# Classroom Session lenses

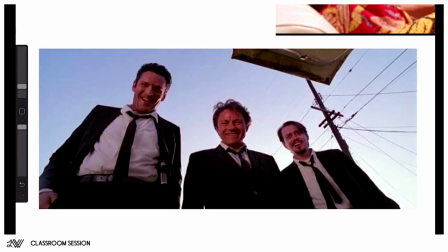254s
The intent here is to feel as if you are lying in the back of this car, in the trunk, while still seeing all three characters in the scene, somewhat of the environment, and also just the hood of that trunk,
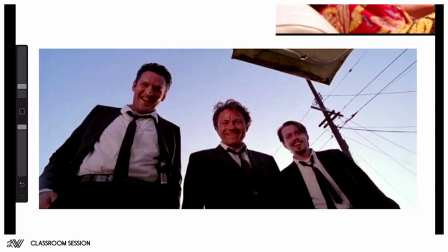268s
right? That's almost impossible to do with any other kind of lens. So we're getting a whole lot of information in just one image.
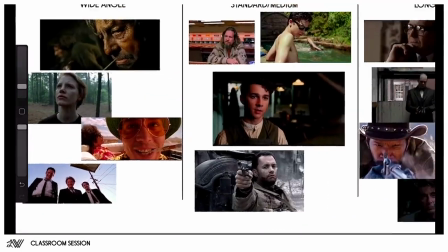277s
Now, if we then go to a standard or medium lens,
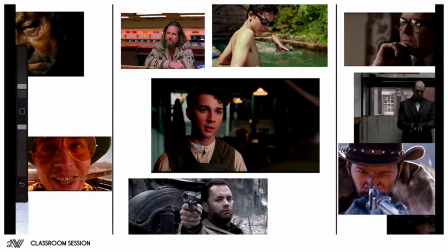283s
when we talk about standard or medium lenses, photographers or cinematographers usually range that between a 35 millimeter to a 70, but probably less than 70 millimeter lens. And so what this does,
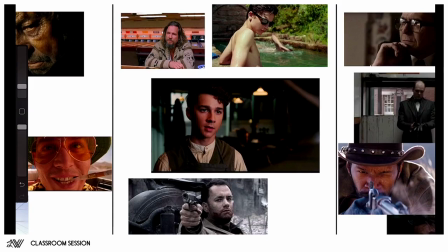302s
according to experts, is it mimics our natural view or our natural point of view that we have as humans, like the best, right? It's the closest that we can get to our natural viewing point.
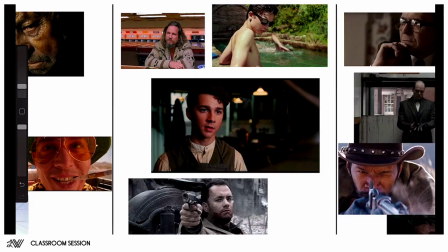318s
And so what this does is that it immerses us in the scene as if we are part of it, right? As if we are standing in the scene or sitting in the scene or actually participating in the scene.
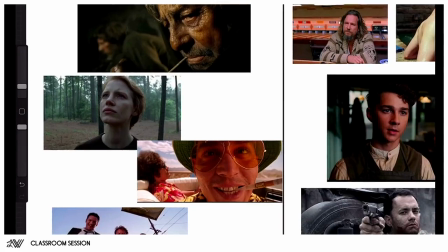332s
Whereas with the wide angle, we're more overlooking the scene, or, you know, being a somewhat of a spectator, but we're not actually participating in the scene, right?
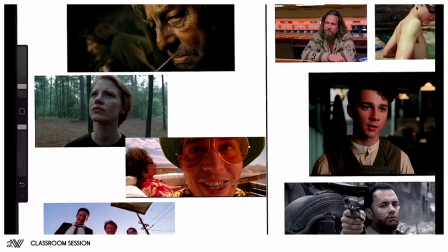346s
And so,
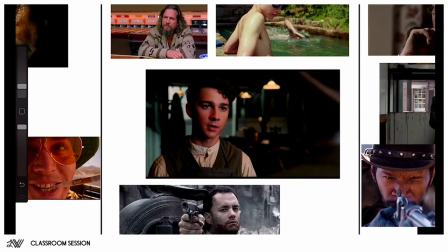348s
as you'll see in cinematography, what they'll often do is that when we have intense conversations between characters, or they want to evoke some kind of emotional response from the viewer, they'll use these lenses in order to immerse you in the scene as if you're part of it,
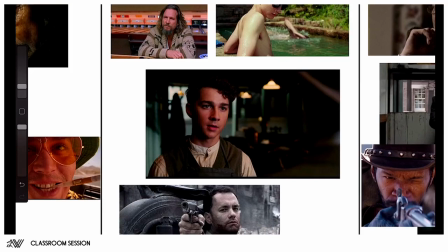367s
right? Because that makes us connect with the scene much more, as if instead of when we're just, you know, looking over the scene.
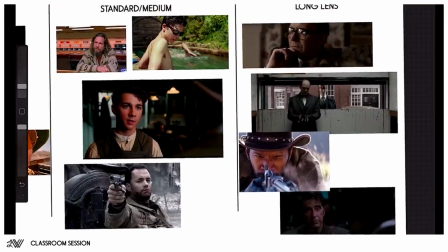375s
And then going to the long lens,
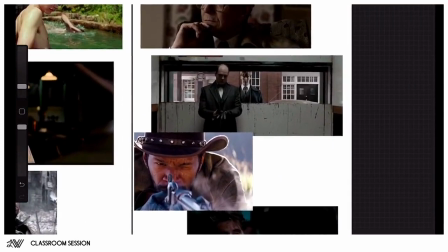379s
again, what the long lens does, it's also a type of manipulation of reality, right? So it's not actually what we see with our natural eye. It's also a compression of reality.
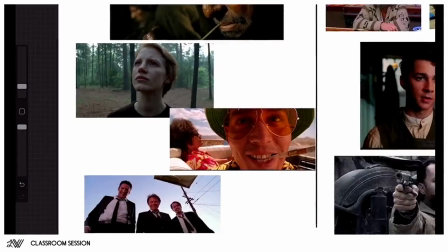393s
Now, where the wide-angle lens gives us a very,
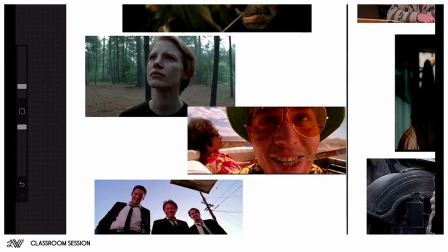399s
very distorted view of reality with a lot of depth creation,
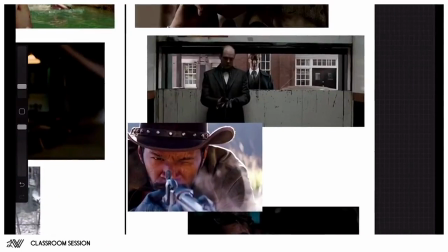403s
the long lens actually compresses a lot of our depth.
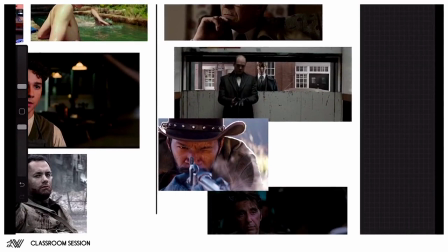408s
And what that does, when a lot of things get compressed, because there's a really long lens, because if you want to shoot something with this lens, you have to take a long distance from the subject. And we'll look at that a bit after in the next slide. But so you have to really increase your distance to the subject,
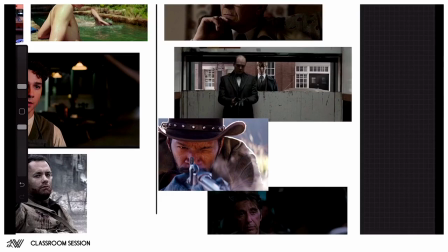427s
and that compresses the depth between the elements in the scene. And so what that does is it creates a sense of drama, and especially for cinematographers,
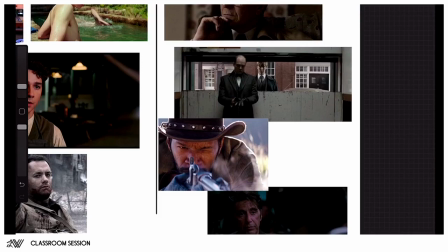439s
but also in art, as I'll show examples later, is that it's a really nice excuse to start playing with composition, because we are moving much more into the graphic realm of things instead of just
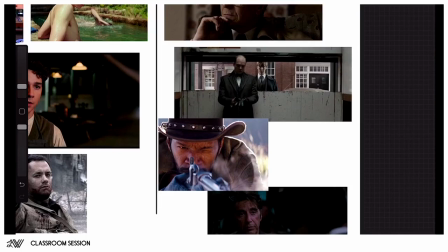458s
creating a scene, right? It's actually the placement of elements becomes increasingly important in these long lens shots, because we need to frame our subjects, because we don't have the luxury of depth, right? And so what this does is it creates a lot of drama,
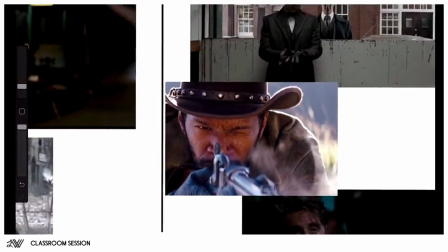476s
especially suspense when you do a close-up on a character like you see here, or it creates something really nice and graphically, as you can see here,
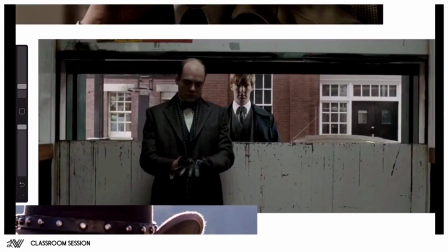486s
where everything is carefully thought out about how this scene should look and where the elements are placed.
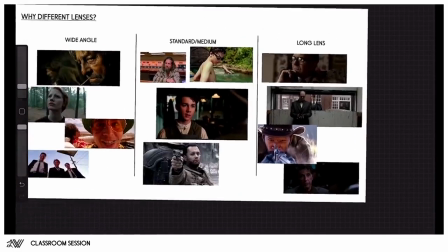496s
And so if we zoom out again,